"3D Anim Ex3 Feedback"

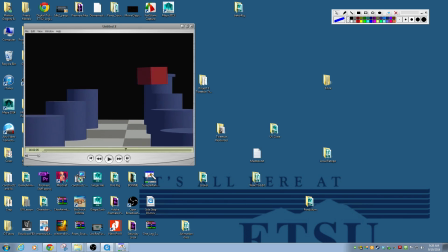249s
It feels like we're moving up through here, but really we're not. I think the camera's setting in one spot. It's maybe rotating a little bit, but it's also zooming in, right? And so this kind of gets that like home camcorder feel, right? You start seeing the perspective change.
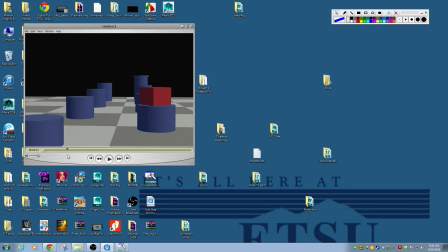269s
The interesting thing about this, though, is it actually starts flattening out. So I'm not saying that that's a bad thing. I just want to kind of point it out so you can use it intentionally. Right here we have a lot of depth in it, right? We really see that going off into the distance.
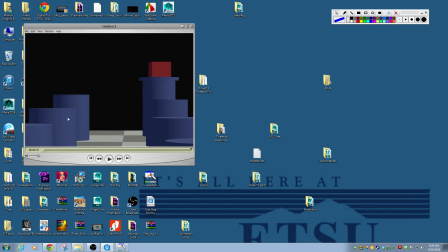284s
By the time we get to the end here, this is like this piece is almost as big as this piece and vice versa. So what we did is we just kind of flattened out that distance. We kind of shortened that distance. So I think a combination of a zoom and a little bit more of a push on the camera would have worked better. And again, like when we get to here,
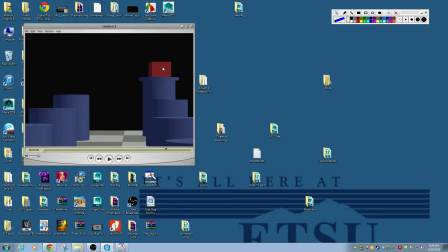304s
we just could have nudged that a little bit more toward this area here, the box, or the way the camera is positioned, a little bit more toward this area here, just to get that hitting on one of the thirds a little bit better.
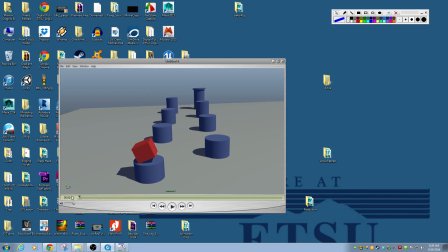318s
So here's sort of another alternative version of that, which is let's follow the box up the
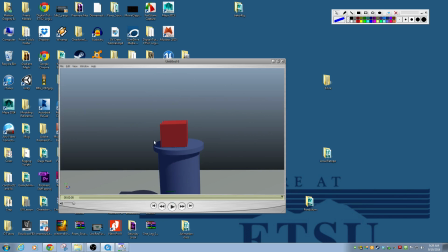326s
chain here. And actually, I think the framing is pretty good on this.
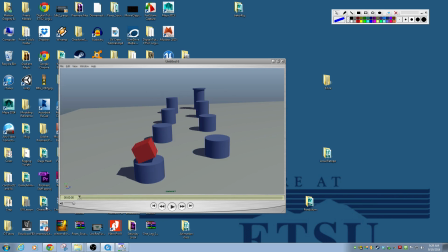331s
The only thing that is, and this was an issue I saw on several people's,
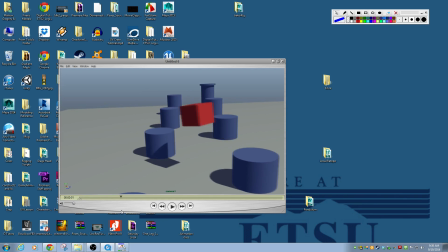335s
the only issue with this is the camera kind of seems to, it's almost like it has too many keyframes,
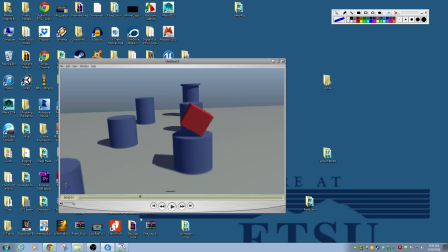340s
right? Like it's keyframe, keyframe, keyframe, keyframe, keyframe, keyframe, keyframe.
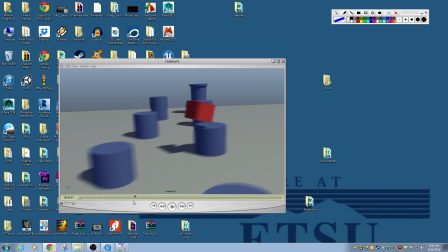346s
And I can feel every one of them for two reasons. One's because they hit it kind of hard.
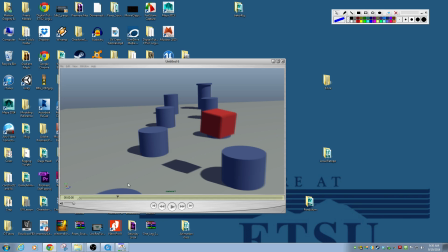352s
So we played with the graph editor, and if you have to have it sort of swaying from side to side there, I think we could soften those a little bit, right?
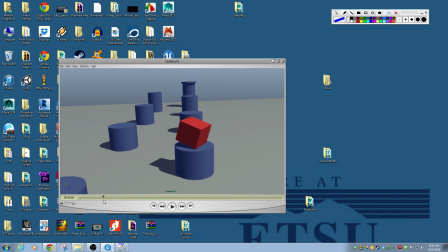359s
You could ease into this a little bit more, maybe not go as sharply back here, right?
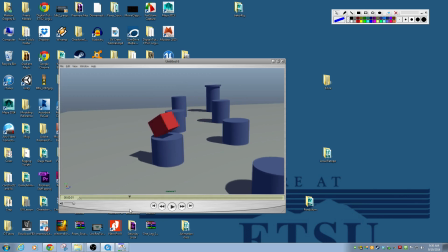365s
Maybe it's going a little too far. Maybe you could pull some of this off with some rotation instead of a whole movement from side to side, right?
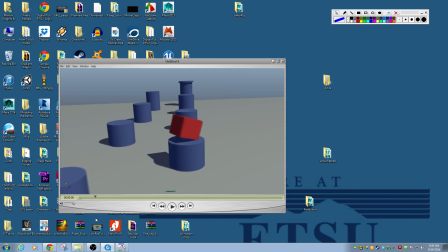373s
And the other thing is the keyframes seem to hit exactly at the same time that the box does. It's like they were keyed together, and we change directions with the box too.
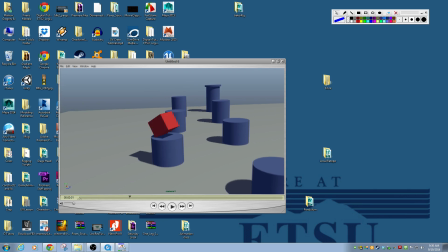384s
So we hit at that same point and change directions with the box, almost in the same exact frame.
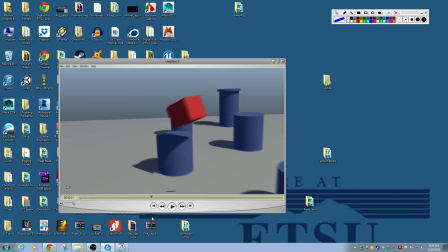391s
So it's like I feel the keyframes of the camera, and so that's not, again, that's not always bad,
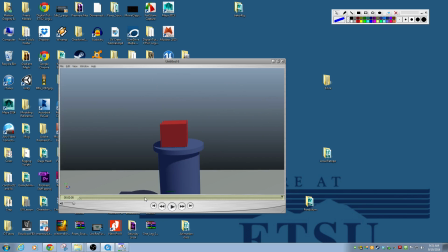399s
but it needs to be a conscious choice, not something that happens accidentally as you're keying it.
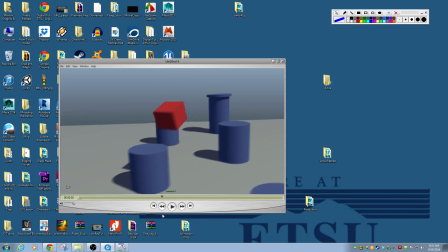407s
So think about that. I think this could have been a little bit more effective if I didn't feel the keyframes quite as hard, because it's actually kind of neat.
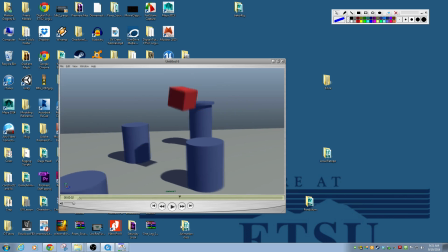415s
You keep good framing, it's just like the camera just kind of bounces a little bit too much.
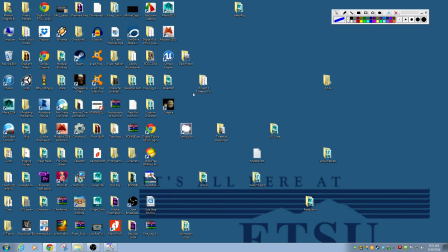420s
So there were a whole lot of really good ones in this one, but there was a whole lot of them that got like 90 or 95% there. You know, like there was still just a little bit more tweaking on the camera just to kind of capture those last little things.
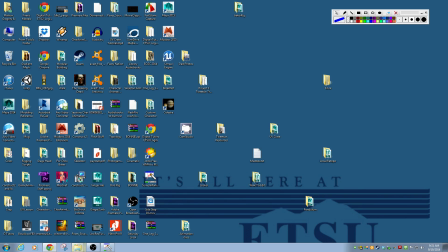439s
There were a lot of them that were, let me see if I can find one, that were just showing a touch too much of the scene, more than we really needed for the entire shot.
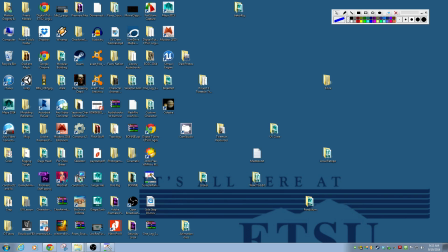460s
Let me see what this one is, if this is what I'm thinking of. And these happened a lot on the single cameras, that we would see the, sorry, QuickTime seems to be opening slowly.
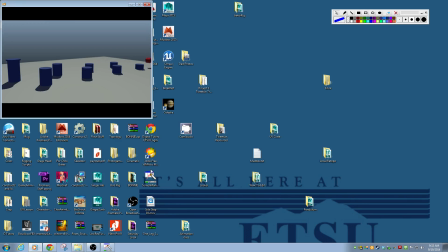479s
Yeah, I think this is an example of one where like we just always see everything. And so it's nice that we get to see the entire shot, right?
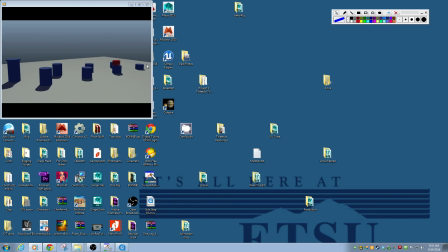494s
But if we'd have pushed in just a touch more and framed it a little bit nicer and then just had a really slow camera move across it, we could have gotten a lot more out of that as well. Another option is just, you know, right now we're looking at it pretty much from the side.
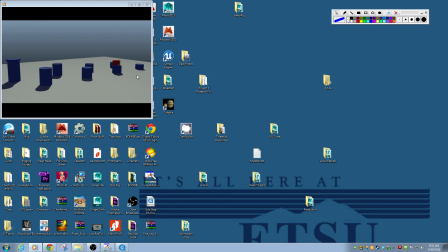512s
If we had angled it a little bit differently, you know, we could have saw it with maybe a little bit more depth to it instead of just this, like, this thing in the middle and then the background. And so, like, I think that this shows it all to us, but not really in the most exciting way.
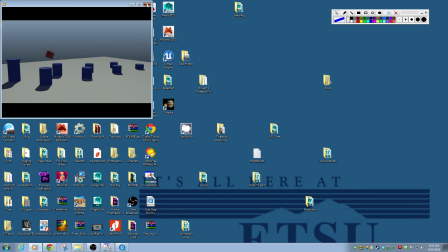530s
Does that make sense? So I saw a bunch of that, let's see if this is one.
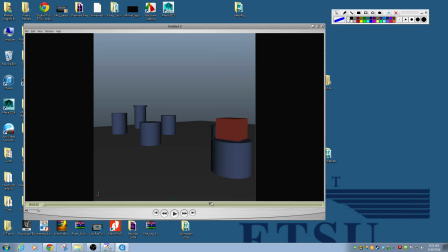535s
Yeah, this has got the cuts in it, but like in this shot, we have him jumping from there to there, right? And we see so much of everything else. Like, it's rendering square too. Maybe you could play around with the framing to get a better composition in this.
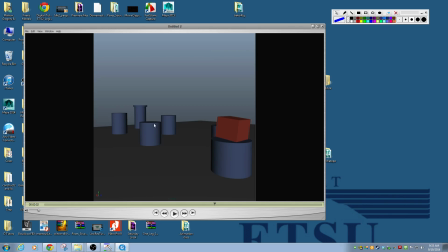554s
But I mean, why is there so much room over here? Like, what if we'd have framed this more like, say like that, you know, as it jumps across,
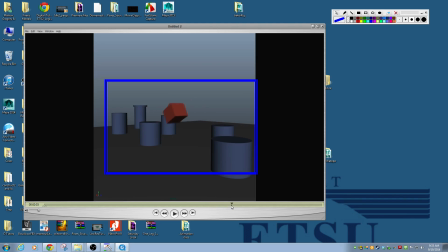573s
right? Like, why do we get so much room to see all this stuff that isn't really important, you know? And so that's, you know, kind of tightening those shots up a little bit. Again, like the camera's in a good place, it's almost there.
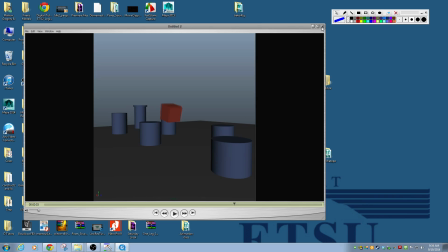587s
It's just that last, like, I don't know, 5% of figuring out how to make this communicate as as effectively as possible. Like that's the stuff that I think try to be as conscious as you can of it.
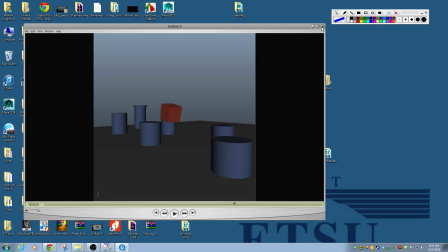603s
This is how the viewer is going to see it, and they don't always need to see everything. They just need to see enough for you to communicate your idea. Okay, so this is the picking out your framing, and like I said, if you were painting a picture,
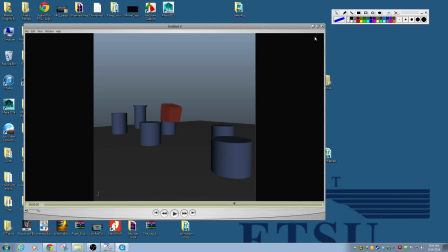617s
you're not going to waste time on the stuff that isn't necessary, because painting is hard. Unfortunately, placing a camera is maybe a little too easy inside of Maya. If it were much more difficult, people would be a little bit more painstaking about how they
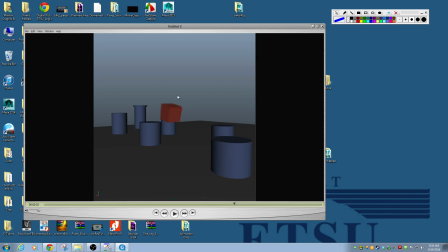632s
frame that up to make sure that they're not just choosing an easy solution.
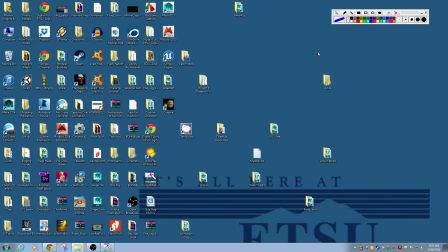637s
So that's where I saw a lot of people just needing sort of that last 5% of thought in the process of setting up the camera. But overall, pretty good results. So I just wanted to kind of keep you on your toes thinking about that a little bit more.
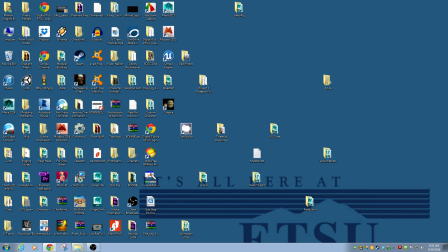655s
I can't remember specifically if people got a lot of uh, points counted off for having too big of files, but I had a couple of people who didn't have a file for that one.
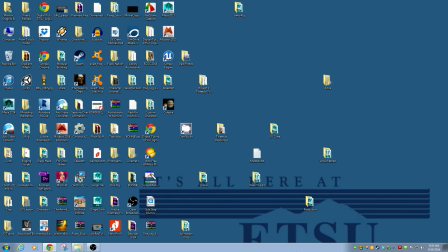669s
So that pulled down some grades a little bit. So I didn't have any videos for some people. So check your grades, and then if you think your grade's too low, go check your file size, because that may be part of the reason. So let me know if you have any questions, and thanks for watching. Bye.